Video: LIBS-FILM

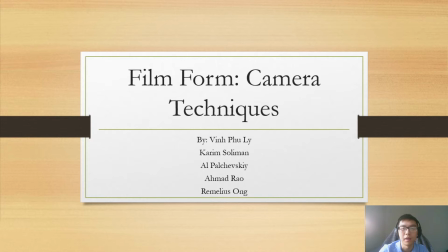Hello everyone, I am Vinfu Lee, and I'm here today with my team, Karim Solomon, Al Pashevsky, Amit Rao, and Remilius Ong to present to the class about film form and camera techniques. Now let's get right into it.
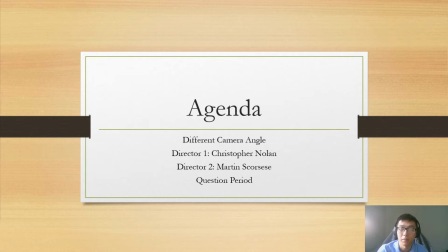So our agenda today will start off by talking about some different popular camera angle and shots. Then we talk about specifically about Christopher Nolan camera techniques and Martin Scorsese's camera techniques,
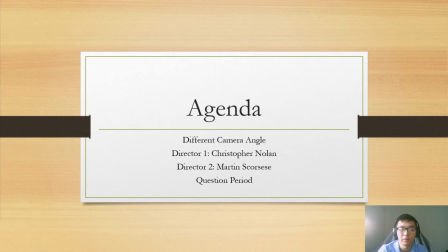and then we'll have a question period at the end for the class. So, what is camera angle?
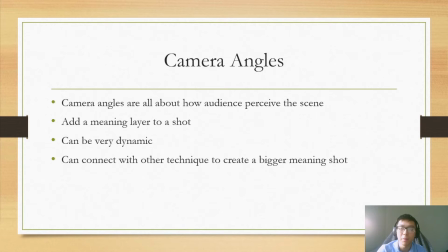Essentially, camera angle is a way of how the camera is set up to manipulate how the audience can perceive a scene. It also adds a meaning layer to a shot, and it can be dynamic and connect with different techniques to create a bigger meaning of a scene.
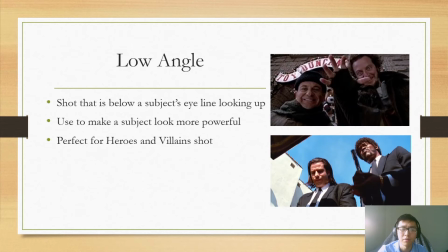So I'll start with low angle shot. So low angle shot is recorded by placing the camera below a subject's eye looking up. It is used as a technique to make a subject looks or appear more powerful than they are. It is perfect for heroes and villains shot.
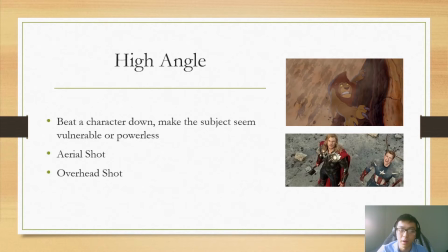As opposed to low angle for bringing the character up, high angle techniques beats the character down. These two usually go together at a really strong techniques to empower the strong and depower the weak.
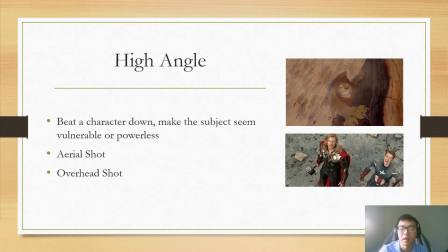And it could also use to emphasize the imbalance of power between the subjects. High angle is also used to capture the environment such as landscape, cities, from an elevated height, also known as aerial shot or overhead shot.
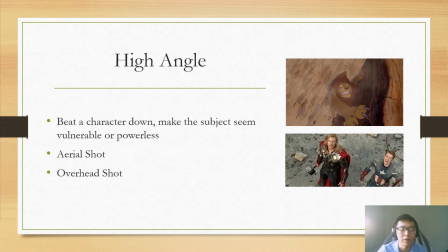I'm going to talk a bit more about overhead shot in the next slide.
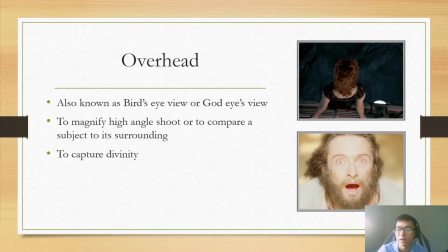So overhead shot is also known as a bird's eye view or God eyes view. It is used to it's a very unique type of camera angle. It could be used for multiple purposes, depends on the intention of the filmmaker.
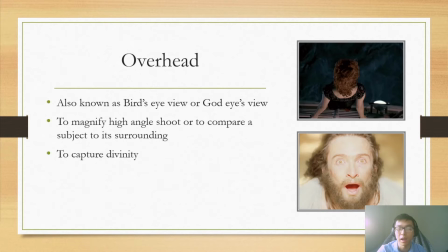Some directors use to magnify or empower high-angle shots and to capture a larger view of surroundings. Some use the technique to represent a character's point of view, looking from above, just like a God perspective.
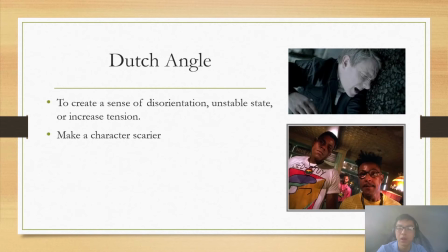Next up is the Dutch angle. Dutch angle skew the horizontal axis of frame. It can throw the audience off balance. The angles is used to create an unease feeling. This type of camera techniques create
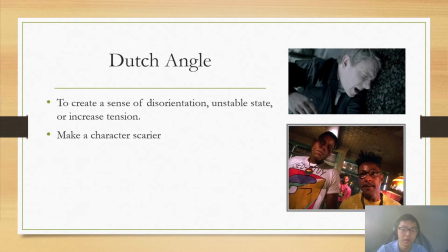disorientation or disorder in the scenes when the character, for example, is drunk or beating up. It also could be used to increase effectively the tension of a fighting scene and make a character look scarier than they usually are.
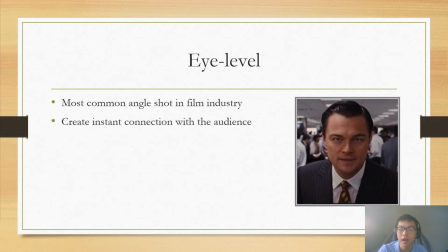Next up is the eye level angle. This technique is happen when the camera is placed on the character eye level. This shot is one of the most common angle shot in film industry and is mainly used for instant connection of a character with the audience.
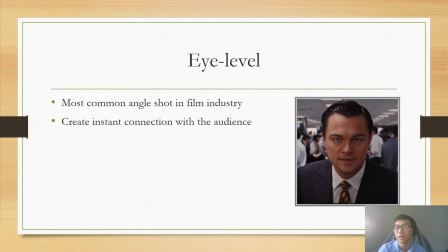It used to bring the audience into the scene or into the perspective of a character.
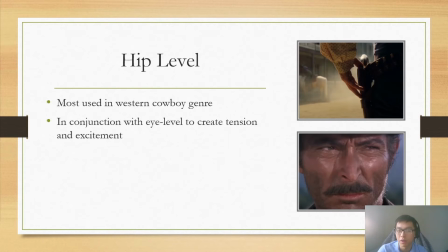Hip level shot is also a fairly popular used angle in film industry. It typically found itself in cowboy western genre movie. Hip level shot can be used in conjunction with eye level shot to create tension and excitement.
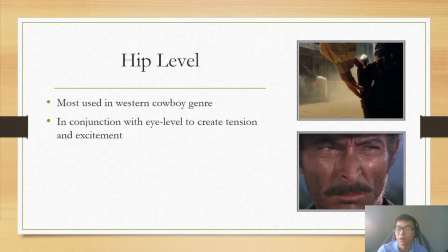For example, in The Good, the Bad, and the Ugly by Sergio Leone, the two picture on my right here, is many duel in the scene was recorded by jumps between various hip shots, holster shot,
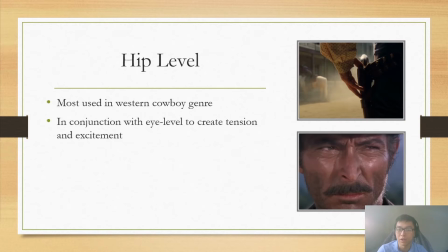by hip level holster shots, and eye level extreme close up to build up the tension even higher.
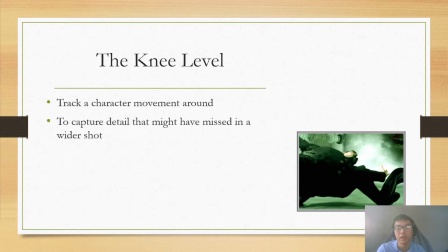Knee level, second lastly is knee level sees an object as a knee height. It often confused with low angle. It's a great tool to track down a character movement in the environment or to capture smaller detail that may have missed in a wider shot.
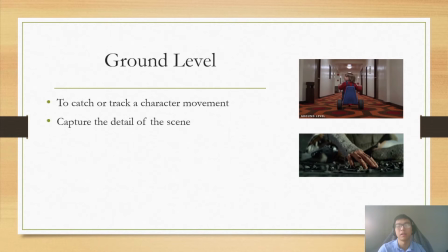Lastly is the ground level. The camera is placed all the way down the ground or even below the ground. It used as a stylish way to capture the character movement throughout the scene or to capture detail of a setting.
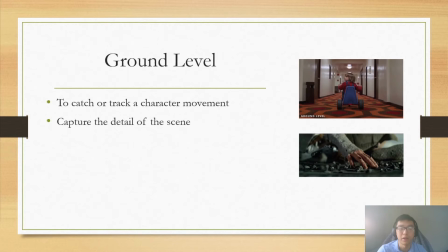It can tell a lot about a character, whether they're confident, shy, or sneaky in their walking patterns. Thank you. I'm gonna pass it to Karim to talk about Christopher Nolan.
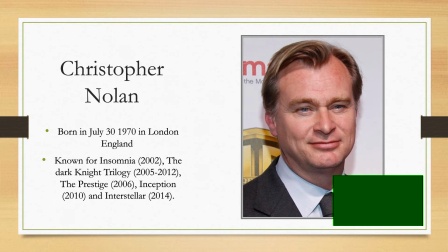Thanks, Vin. Hi, everyone. I'm going to introduce Christopher Nolan and talk about his unique film form. I'm also going to talk about some of the interesting facts about him and about the ways he directs a film.
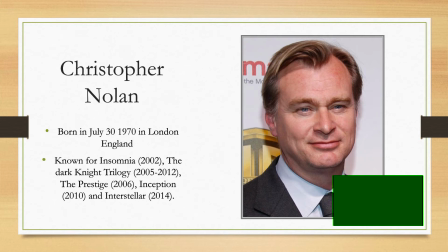I will then pass it off to Al to talk about Nolan's camera techniques. Christopher Nolan is a British film director and a screenwriter. He's born in July 30th, 1970 in London, England. He started making films at a very young age. He was 15 years old when he started.
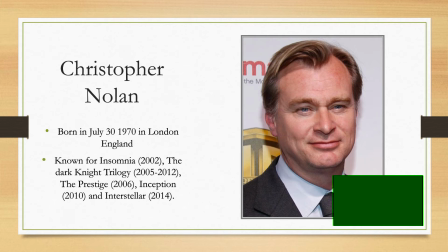He's self-taught. He never went to film school. Some of his famous films are Insomnia, Batman, The Dark Knight trilogy, The Prestige, Inception, and Interstellar.
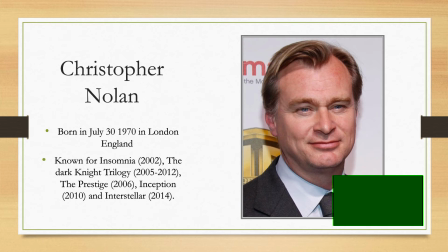His films have a very distinct form. Nolan is known for his nonlinear storytelling. And in editing, he uses a lot of cross-cutting between several scenes of parallel actions to build to a climax.
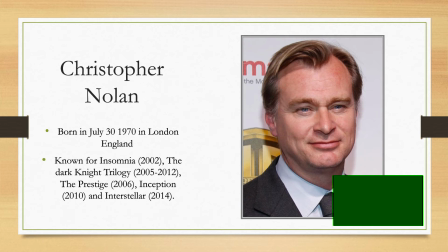This creates suspense, engages the audience, and gives the story a lot of momentum.
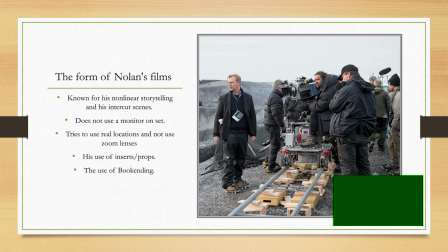Christopher Nolan does not use a monitor on set. He wants to be by the camera at all times. He wants to see where the camera is relative to everything in the set. He places the camera in places where
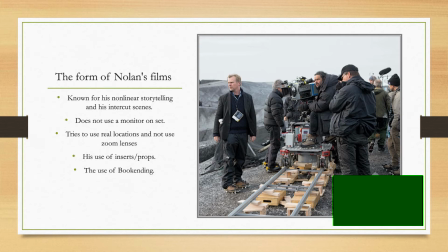the audience is very closely aligned with the character's points of view. Also, Nolan does not use zoom lenses. He preferred to place the camera very close to the actors, like it's almost in their personal space,
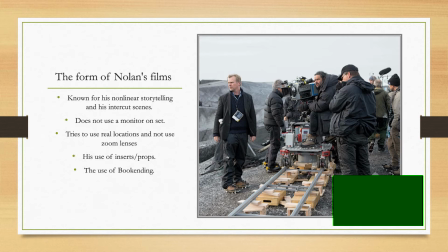and he believes that this helps the actor perform a lot better. He also tries to use real locations as much as possible and very little CGI.
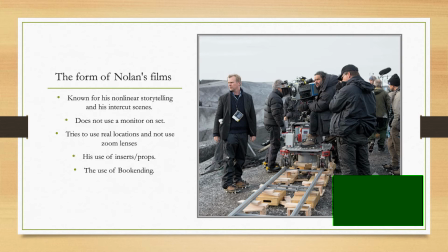Nolan uses a lot of inserts. They're props that are placed in certain scenes to mean certain things. He believes that there is a form of narrative connection that is made through objects.
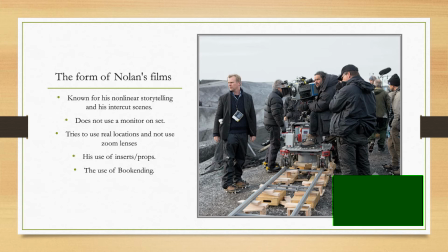Finally, he uses something called book ending, which means that the beginning and the ending share something identical. It can be a dialogue, a prop, a color scheme, or an entire scene. And now I'll pass it off to Al to talk about camera techniques. Thanks. Thank you, Karim.
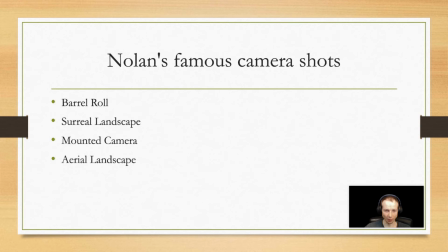Now let's take a look at Nolan's signature shots. These are the shots he has in multiple films that he has directed.
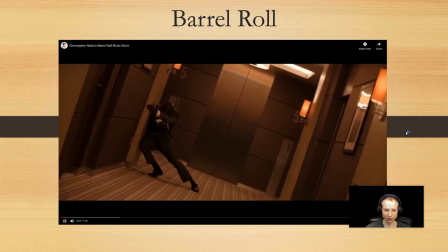One of Nolan's most famous shots is a barrel roll.